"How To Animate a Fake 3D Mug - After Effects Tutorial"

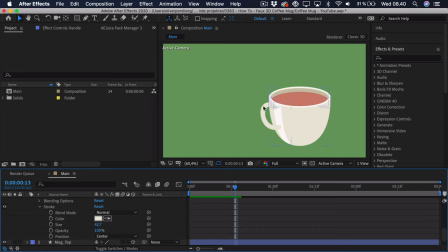(8:05)
We wanted the same color so it's easier for us to make a transition between the handle being in front and behind the mug. So let's animate the color. Go to the center of the animation, so we can actually just press U, so we can see the other keyframe.
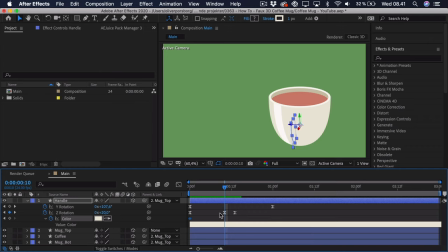(8:23)
So this is the center at the start.
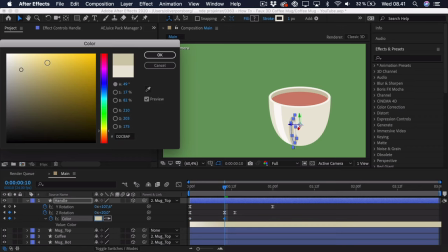(8:25)
Here we can just make it a bit darker, a bit more saturated, to make it a bit more interesting. As you can see, it's now visible.
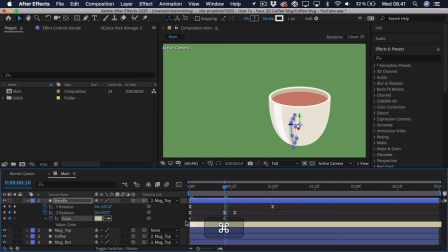(8:33)
We might need to tweak this a bit, but as for now, it's fine. Copy the first color, just paste it, so we have it here on the side. And right now, we just need to do roughly the same easing, so F9.
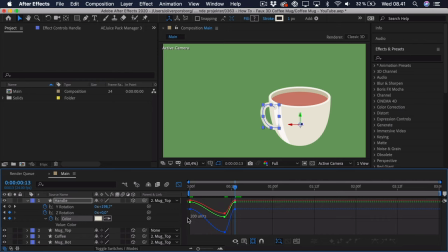(8:46)
And as you can see, it's not really possible to do the value graph tweaking when it's a color we're working with.
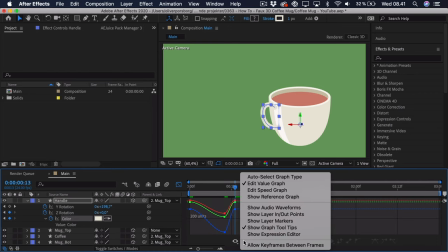(8:53)
Well, you could do it, but it's a bit more complicated. So let's just choose the speed graph.
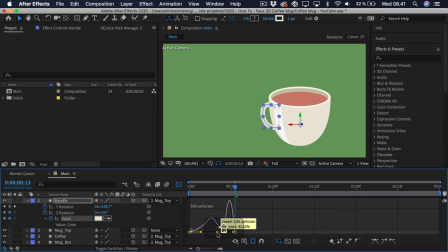(8:58)
And it's roughly the same technique. You just have to think a bit more visually about how this would actually look. So roughly around here should work. And as you can see, it changes the color.
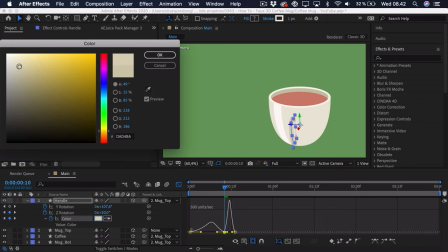(9:12)
Maybe this is a bit too extreme as for now, so we can just make it a bit lighter, but this should actually work just fine.
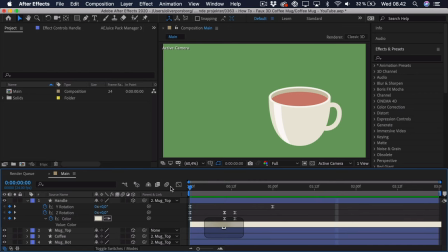(9:22)
And as you can see, we have that faux 3D rotation. And now we just need to make it go to the background so it actually doesn't stay in front all of the time. The easiest way to do this, the most simple way, is actually just going to the point right before it should switch.
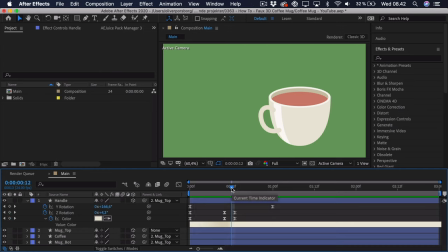(9:41)
So that might be around here. We could choose it to be here, just so it doesn't interfere with the overall highlight too. Then we can just choose the layer, press Command Shift D or Control Shift D if you're on Windows to split up the layer.
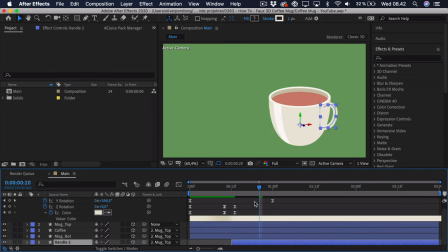(9:57)
Then we drag this underneath the mug. So you can see it appears in the background now, and it actually disappears when we are in the back. And then right here, when it doesn't interfere with the rim of the cup,
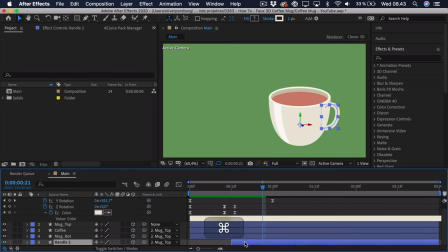(10:11)
we can just split it again by pressing Command Shift D and dragging it on top again. So because it's the same color over here, you really don't notice the transition. And that's why we're working with the same color. And that's also why we're only changing the color here at the start, so it's a bit more visible, and then change it back, because you then won't really notice the transition here. So if you play this back, you can see that we have this flawless rotation. You can animate this at any speed you'd like. The reason why I've animated it a bit quickly is because we want the cup to sort of be thrown in from the left side to the right side,
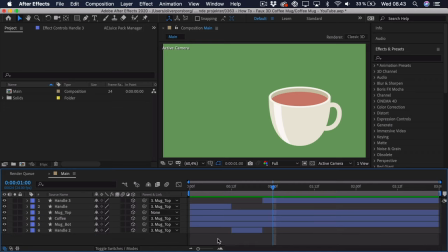(10:51)
and therefore we want sort of a quick rotation, I'd say. Now we're going to animate the position of the mug. So this, as I said, was from the mug top. That's our control layer, you could say. You can create a null layer for this, but for the convenience sake, I'll just use this layer.
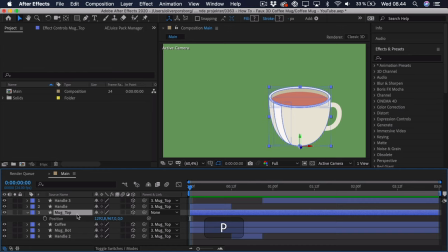(11:11)
Press P as in position.
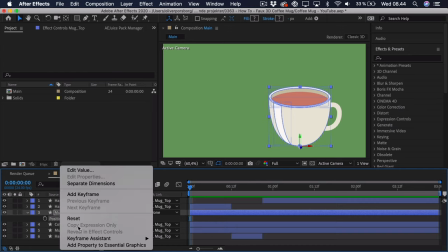(11:13)
I usually go ahead and right click the position and separate the dimensions before animating it,
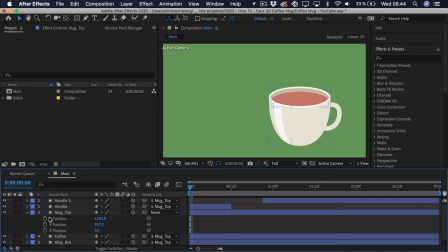(11:21)
because I'm actually only going to be working with the X position, and that way I can use the value graph. So we want it to last, let's say, roughly maybe 1 second. This is about feel, so I'm just going with my gut feeling right now to sort of see how this will work out. So we can drag out the keyframe to 1 second,
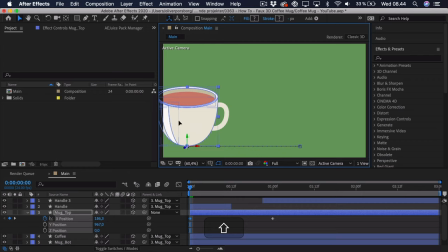(11:41)
go to the very start, and we'll basically just drag this off the canvas like this.
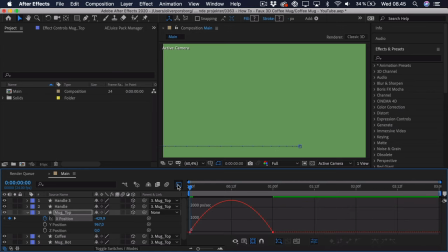(11:48)
Now we're going to ease this, and it should be quite fast at the start, I'd say, because it's sort of being thrown in, tossed over the table. And we'll just select the value graph.
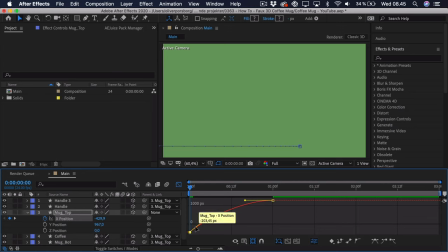(12:02)
So we can drag this up, so it actually starts increasing in value quite quickly at the start. It doesn't have to ease in. And then it has to do a bit of easing out at the end.